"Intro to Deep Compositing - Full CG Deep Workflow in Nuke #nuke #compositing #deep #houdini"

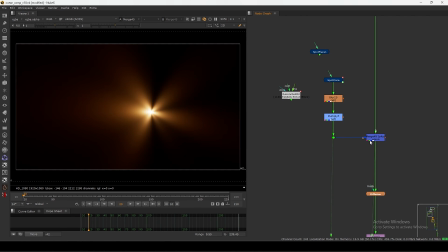24:45 You can you don't have a lot, but you can just over this thing, but I did normal plus So as you can see,
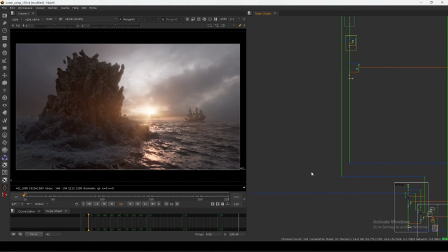24:51 if I just use my precomp for the better performance, I use that, and we have this flare now. Let it load.
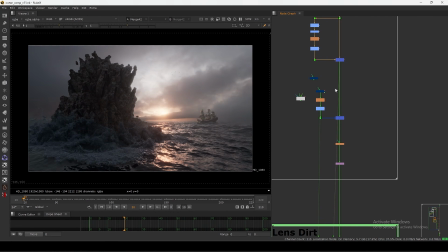25:00 Okay, so as you can see, though, this is the without the spot flare and this is with spot flare. So as you can see the difference, it's a big difference. So I put it that much amount, and then I add a overall diffusion, very subtle,
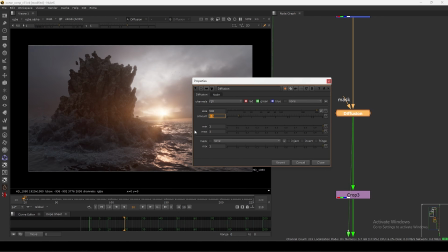25:13 very less amount, but I did very 0.5, and then I added a crop,
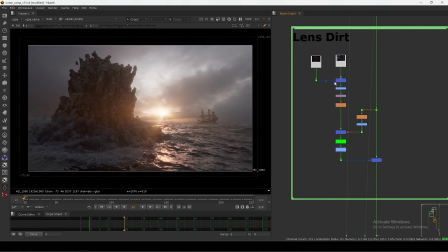25:19 leaving some extra pixels, and then I added this lens dirt. So this lens dirt is coming from Action VFX.
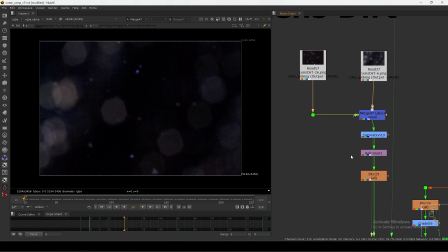25:25 So I think they are giving this for free, so you can check that out, and I will try to add a link there so you can add.
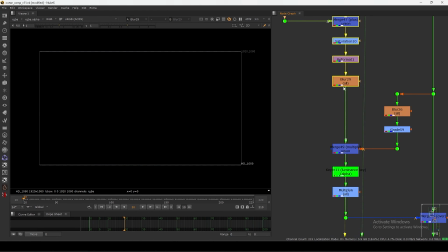25:31 So I use these two lens dirt, and the similar thing, I did a reformat, a little bit of blurring, removing the saturation.
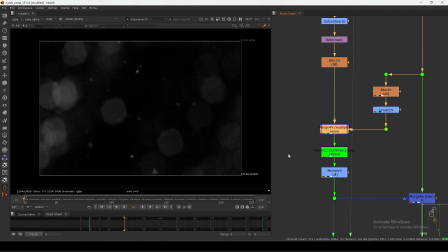25:39 I don't need the color, so I remove that. And then what I did, I same the background,
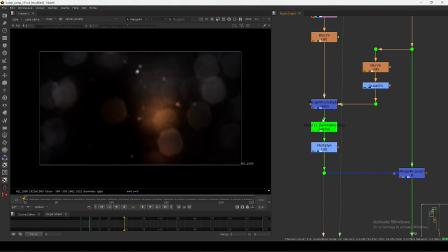25:46 I blurred the background and multiply over, so I get this proper lighting in the lens dirt.
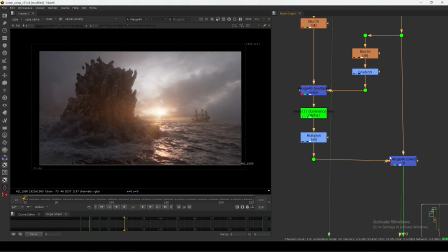25:52 Then I add a multiplier, I reduce the amount. So as you can see, this is the lens dirt I have in the shot. Okay, after that lens dirt, I added a chromatic aberration. If I zoom in a bit, you can see.
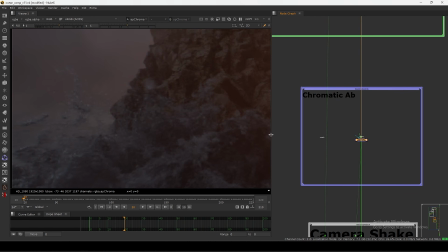26:07 So here also, so this is the chromatic aberration I added using this AP Chroma.
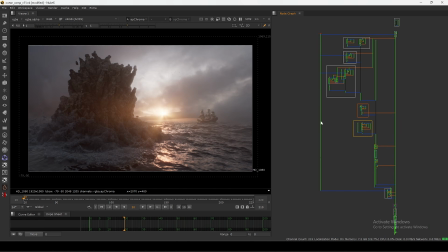26:15 If you have a Nuke survival toolkit, then you have all the tools what I use here. And also then I added a camera shake. So this is also like, if you have a Nuke survival toolkit, you also have this BM camera shake. It's very good, actually it's very good. Make sure you use that. And then I use this Nuke lens distortion.
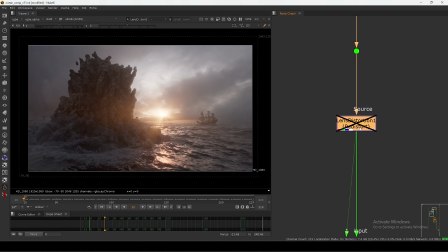26:33 I added a lens distortion in this shot, as you can see. So that much I need a lens distortion, because in the CG everything is very linear, so I need that lens effect, as you can see.
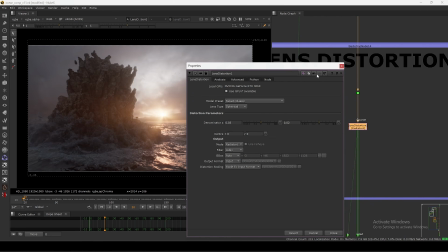26:47 So I use this lens, basically I do a redistort,
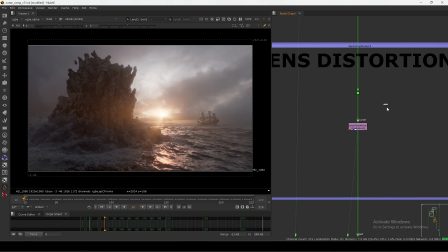26:50 and I use this dominator to bend the image a bit to get this look. And in the end, I added a grain. I use this Luma grain. So if I zoom in a bit, you can see it's blending everything very nicely. See, it's very good.
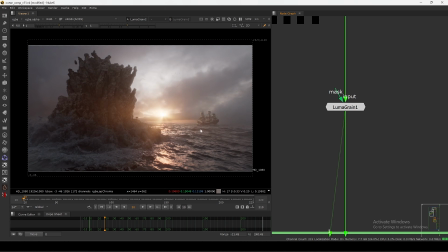27:08 So I reduce the amount because it's too much in the beginning, then I reduce the amount, so now it's very acceptable, I guess, as you can see. And then the thing is, I need to reframe the shot,
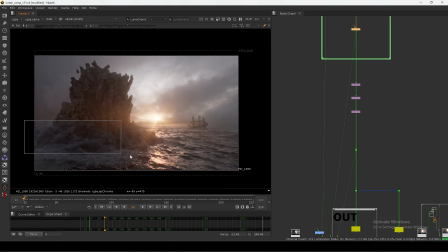27:23 because this is a 1080p and he align it like this, and I need some black bars here.
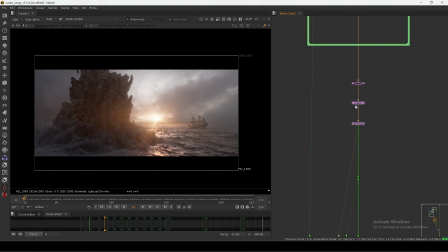27:30 So if I remove, I did a crop and did a reformat. Okay, so I have get black bars on top and bottom, but then I need to reposition the shot basically.
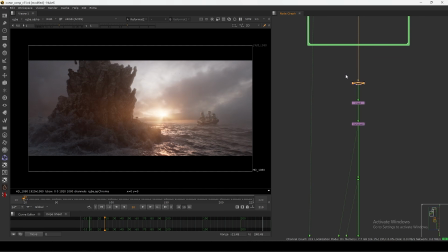27:45 So I did a transform, and as you can see, I reposition the shot a bit. So I put it I think more sky and less ground kind of thing. So before this sky is looking way too much, so I did a little bit transform to fit the shot properly.
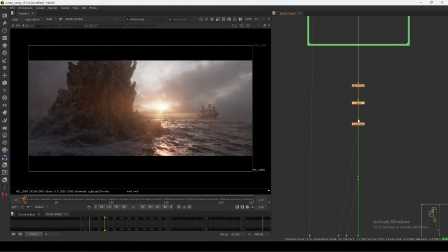28:03 So as you can see, that much I did. Then I basically render this thing. So as you can see now, this thing is matching, but I have another render. In that one, as you can see, I added a 2D fog layers. As you can see, if I show you different frame, as you can see,
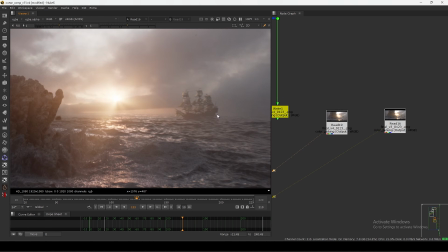28:21 some far away on this ship, and some here nearby to this rock also.
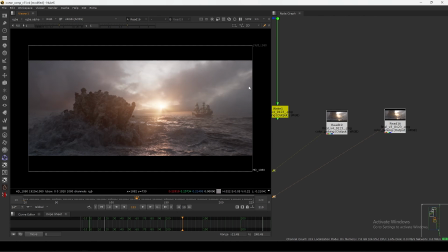28:27 And I use deep to properly do a holdout, and I will show you how I use that thing. So if I zoom in a bit and go up, I have this 2D fog setup here.
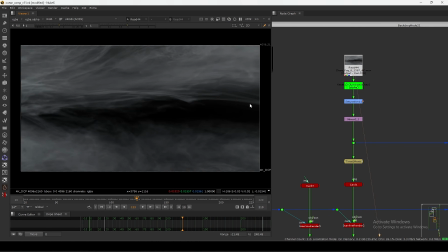28:40 First of all, I have this setup, this fog. It's coming from Action VFX, so you have to purchase that thing. So this is the fog layer, as you can see. Keyer to get the luminance, to get the alpha, because it's white alpha here.
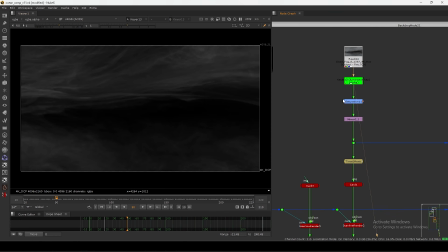28:52 We need this.